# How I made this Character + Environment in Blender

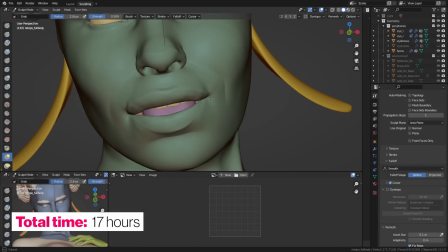8:18 Daisy's body is starting to look real nice after the fixes so now it's time to build the environment around her.
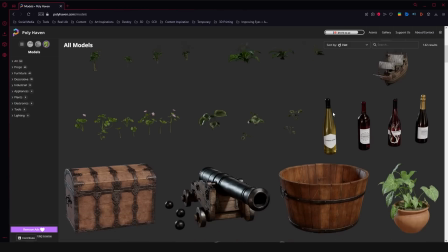8:24 I didn't want to model all the props myself as well so I went to Polly Haven and grabbed quite a few models off of there.
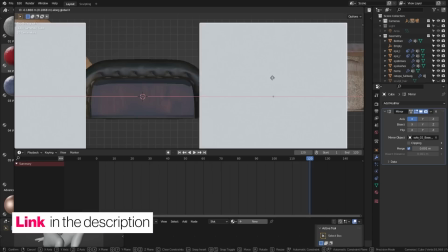8:30 The models don't have to be perfect as long as they work in the final shot.
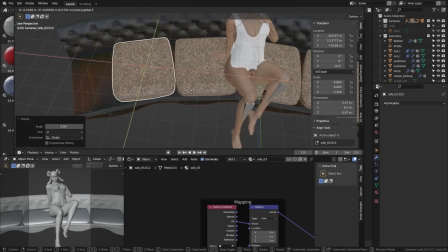8:33 I cut the models into pieces so I could use the parts that I think would work quite well in the scene and put everything together to create the sofa with
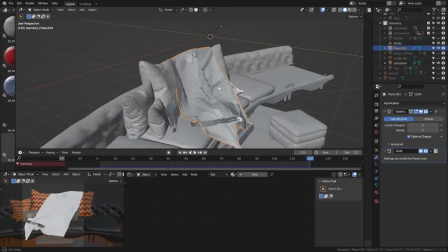8:41 these pillows and this blanket around her while already having the next step in mind which is the object interactions to make daisy look
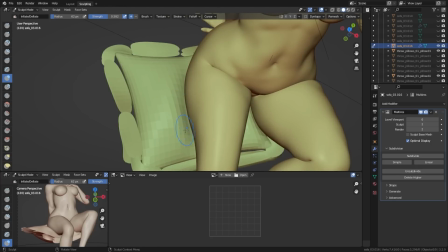8:49 like she's actually in the environment we need to make her interact with the environment that means if she's sitting on these pillows
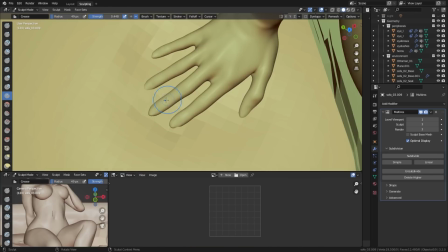8:57 the pillows are going to be squished together if she's putting her hand on this sofa she's going to create a sort of print hand print on that sofa,
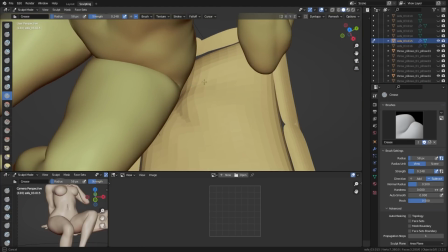9:04 pushing down on it, squishing it together so that nothing is clipping together because if you touch something, it doesn't phase through your hand.
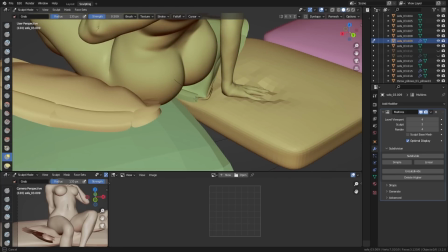9:11 It actually is being pushed away by your hand.
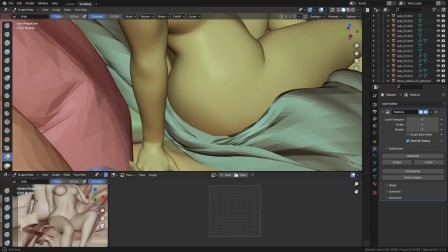9:14 Some of these models didn't have that much geometry, so to make sure that I can actually create detailed enough deformations, I used the multi-rest modifier again.
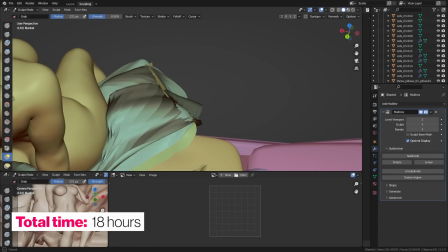9:21 And after making Daisy interact with the environment, it looks way, way more realistic.
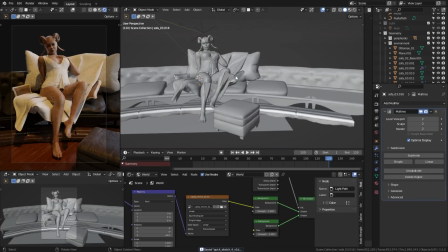9:26 Daisy sitting comfortably in her pillow fortress ready for the final shot, but the render view is still looking kind of muddy and not really appealing.
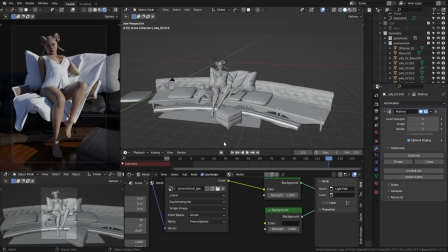9:33 So I'm going to focus on the lighting next. HDRIs are my first go-to to create a general mood for the scene.
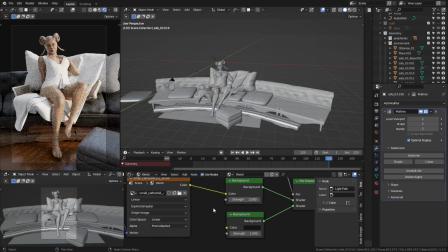9:38 They're basically 360 degree images that capture the lighting conditions of the place they've been shot at.
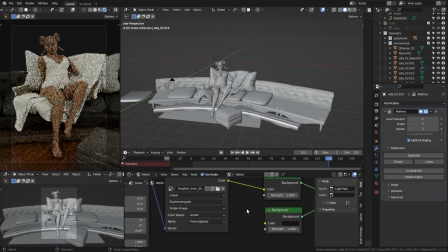9:43 I love to use HDRIs for a general surrounding lighting just because it gives you a very very natural color to the shadows for example and also the highlights.
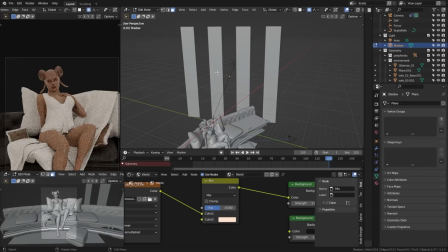9:52 But for this one I wanted to also use a sunlight just so I can draw the attention specifically to certain areas.
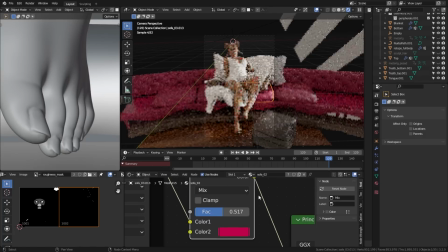9:58 The lights are there but I still wanted to customize the props a little bit more to match the character and feeling of Daisy.
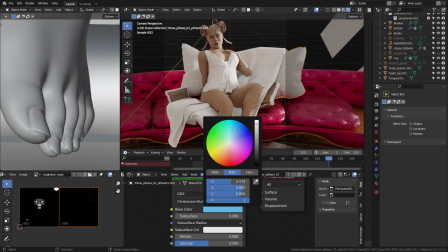10:04 I changed the color and shading of the individual models and also added textures to make them fit the scene a little bit better.
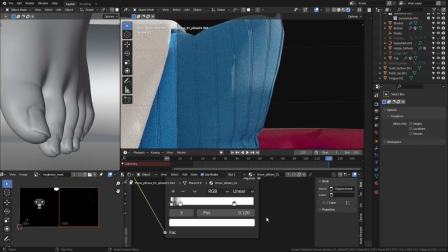10:10 I went with this pink blue color scheme to add more saturated colors into the scene and sell the royal or majestic feeling that I was going for.
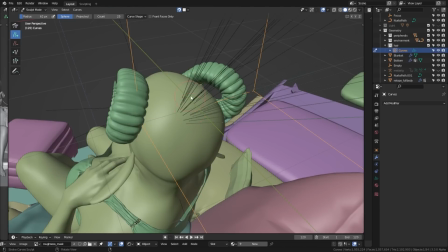10:17 And now on to the reason why I actually started this project. The new hair system in Blender 3.3.
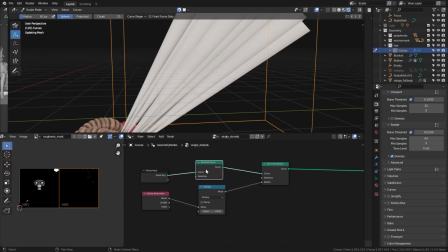10:23 I created a children hair note setup for this new system and I wanted to test it out on Daisy.
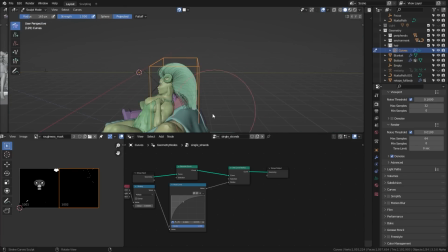10:28 If you're interested and you want to know more about it, make sure to check out the video that I posted before this one.
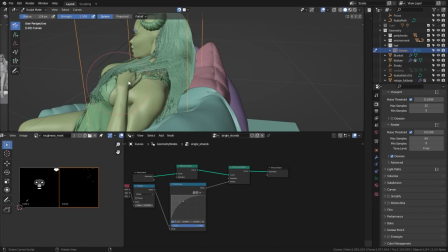10:33 I'm also going to link that one at the end of this video. So like a barber, I'm basically combing and cutting Daisy's hair into shape after I've actually added it to her head.
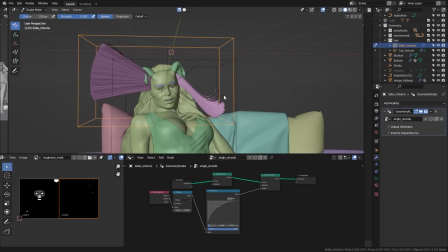10:42 The way I like to do it is in layers. The first layer is the fill layer to create the volume of the hair and also create the general shape.
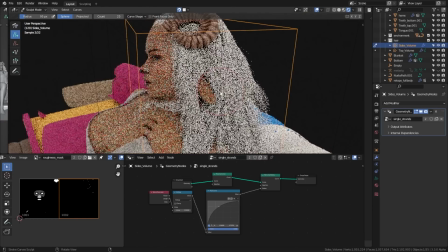10:49 The second layer is basically for the surface of the hair.
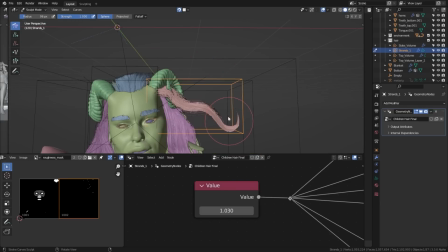10:53 It is made out of individual hair strands, which give the surface of the hair more structure and also make it look more realistic.
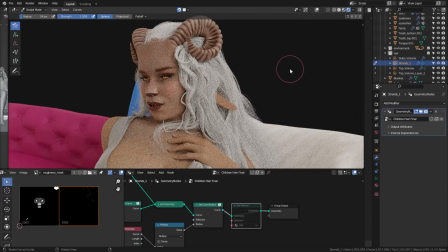10:59 And then on top of that I sometimes also add a detail layer which creates these stray hairs which sort of fly around
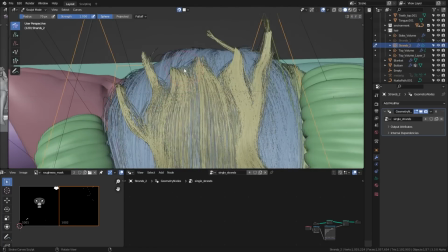11:04 the main body of the hair or just kind of individual hair strands that can add a little bit more character to the hairstyle.
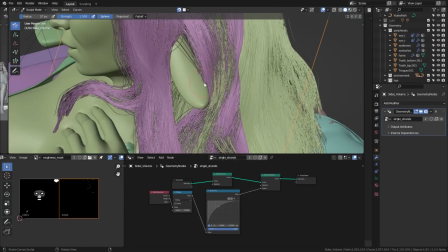11:10 I also separate different parts of the hairstyle so I can fully focus on one specific part and not affect all hair strands all the time.
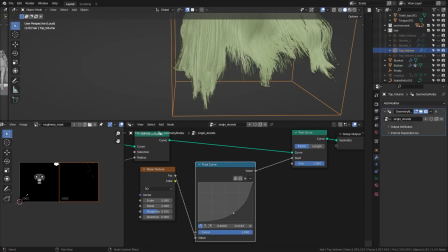11:17 That can especially be a problem when I'm trying to add more hair to an area that I've already styled.
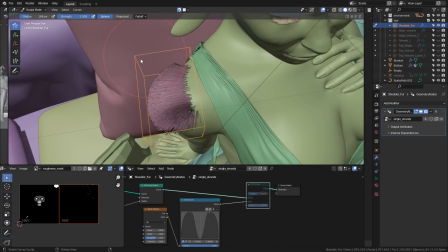11:22 For Daisy I also add hair to the shoulders and the body overall because I wanted to see how well you could create fur with this new system as well.
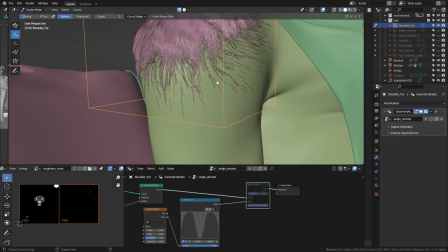11:29 I think especially for fur, it'll be helpful to come up with a geometry node setup that generates interpolated children.
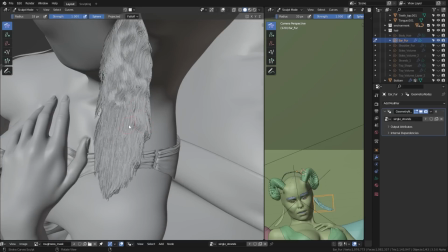11:35 That'll make it way easier to create evenly distributed hair over big surfaces. And that basically completes Daisy's look.
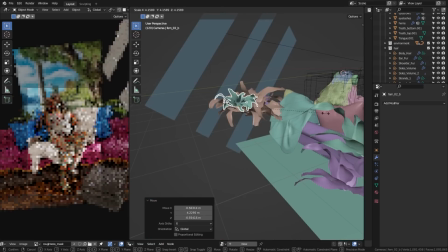11:42 Now I'm adding a few more details to the environment to fill up the scene and make it look a little bit more alive, like she's actually living there.
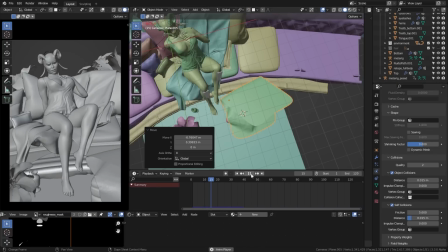11:48 Once again, everything in the foreground is from Polyhaven, except for the blanket. I also found a cool background image on Pinterest,
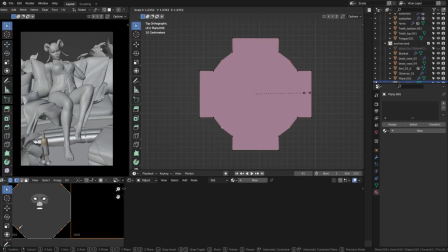11:54 which I've used in addition to a few custom models that I've created for pillars and walls and a balcony to create a background for the scene.
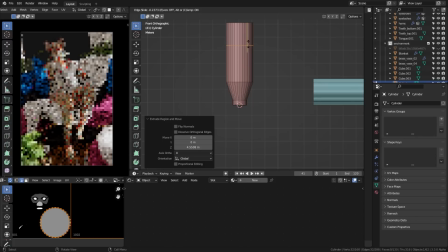12:01 The background brings more depth into the shot, which makes it feel more open, light and relaxing, which is exactly what I was going for.
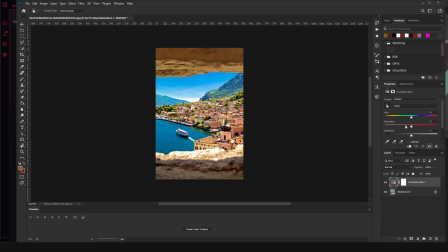12:08 If you use an image for your background, you always have to make sure that the source of light, in this case the sun, is coming from the same direction as the rest of the shot.
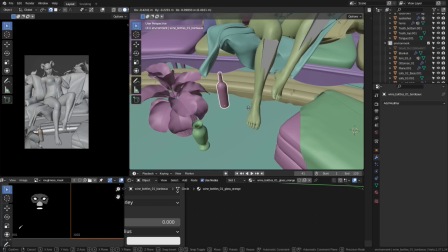12:16 Otherwise, the shadows in the foreground and background are pointing in different directions, which of course isn't possible if it's a daylight scene like mine.
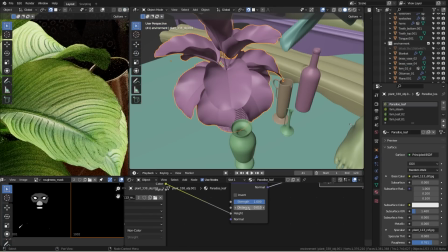12:23 And that basically finalizes the scene.